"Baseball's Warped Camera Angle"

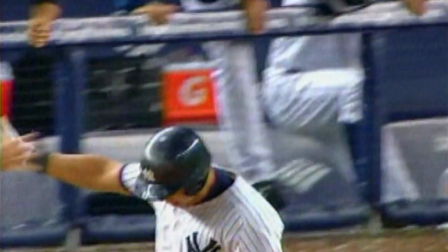(0:02)
In the baseball playoffs, the difference between winning and losing can hinge on a single ball or strike call.
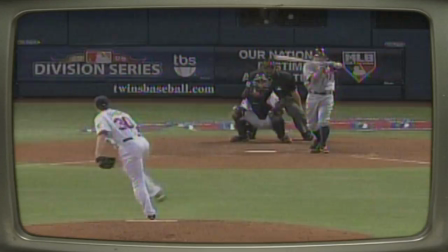(0:08)
Sizzling strike zone graphics and instant replay have turned second-guessing into the national pastime. But it turns out the view you get on TV can be misleading.
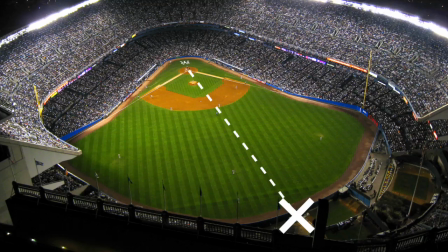(0:16)
In almost every ballpark, the center field camera, the viewer's window on the strike zone, is offset by up to 15 degrees, creating a slightly skewed picture.
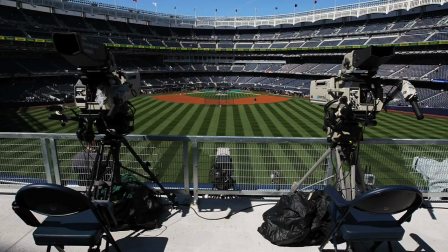(0:24)
To fix the problem, a few teams, including the playoff-bound Boston Red Sox and St. Louis Cardinals, have introduced dead center field cameras.
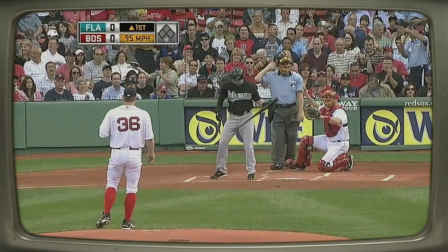(0:32)
When you compare those to the offset cameras, you can see just how distorted our living room view has been all these years.
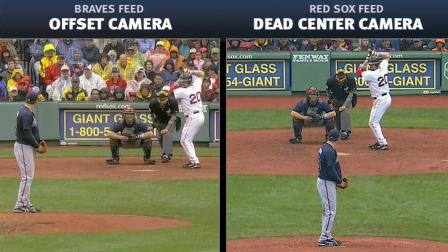(0:38)
For a demonstration, take a look at these side-by-side videos of the Atlanta Braves' Peter Moylan during a midseason game against the Red Sox at Fenway Park.
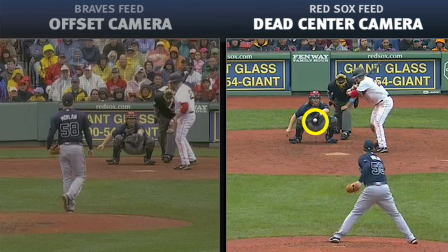(0:46)
The offset angle makes the pitch seem well outside the strike zone. With the straight-on view, the real location, just off the outside edge of the plate, is obvious.
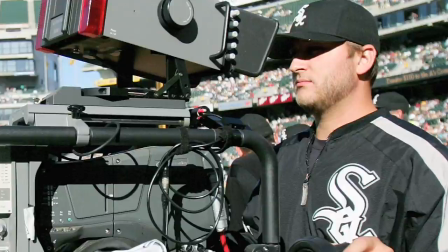(0:55)
Along with distorting pitch location, the classic off-center camera also fouls up baseball watchers' sense of pitch movement.
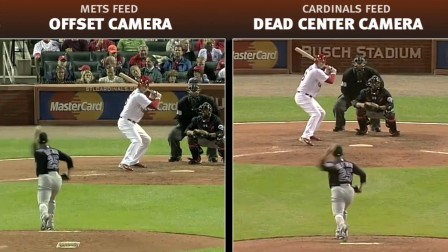(1:01)
Take a look at this slider thrown by New York Mets left-hander, Pedro Feliciano.
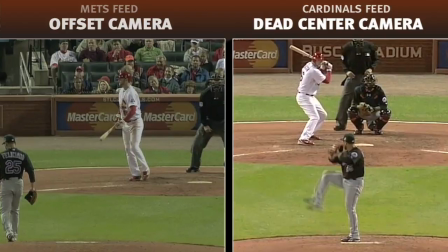(1:06)
In the off-center Mets broadcast seen on the left, Feliciano's breaking ball looks like it starts behind the batter and sweeps across several feet to reach the outside corner.
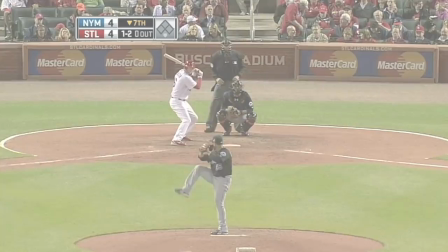(1:14)
Cardinals fans, who watched the pitch from the dead center angle, saw the pitch's real arc. Feliciano has a good slider, but not an otherworldly one.
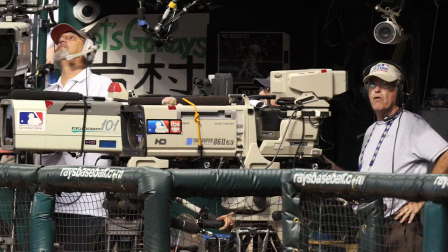(1:22)
If the dead center camera angle is clearly better, why do so few teams and broadcasters use it?
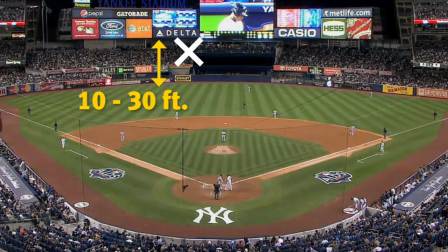(1:27)
It has to do with basic geometry and stadium configurations. Center field cameras are generally positioned about 10 to 30 feet above field level.
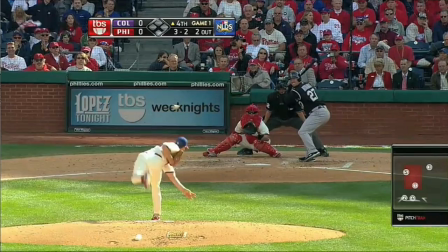(1:35)
If you place a camera in dead center at that height, the pitcher's body obscures the view of the strike zone.
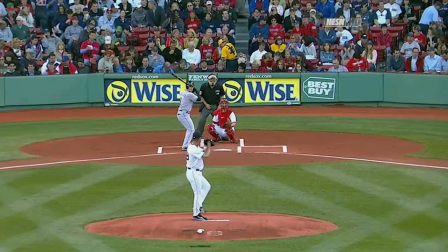(1:40)
That's why these cameras are normally off to one side. The only way to get the straight-on shot is to raise the camera using a platform.
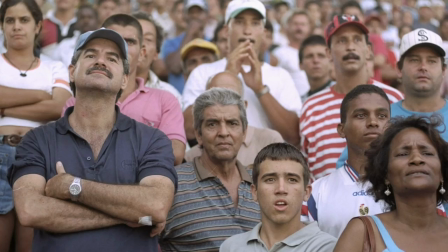(1:46)
That's what the Red Sox and Cardinals have done for their local telecasts. but it's pricey, and in some parks it could get in the way of spectators.
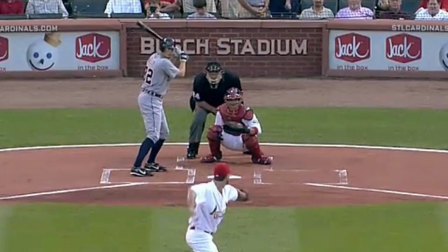(1:53)
During the first round of the 2009 baseball playoffs shown exclusively on TBS, viewers will only see the strike zone through offset center field cameras.
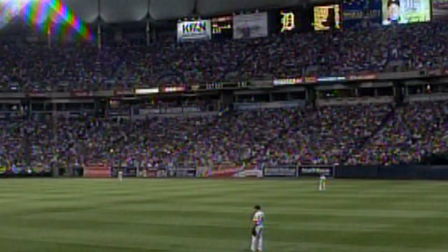(2:01)
Fox says it will use dead center cameras for replays and an almost dead center camera for live action in later rounds,
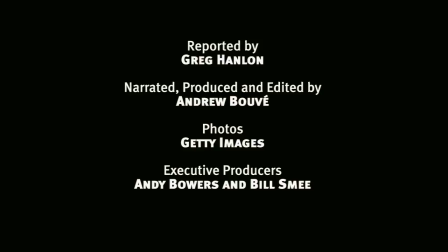(2:08)
which may or may not be welcome news for the umpires behind the plate.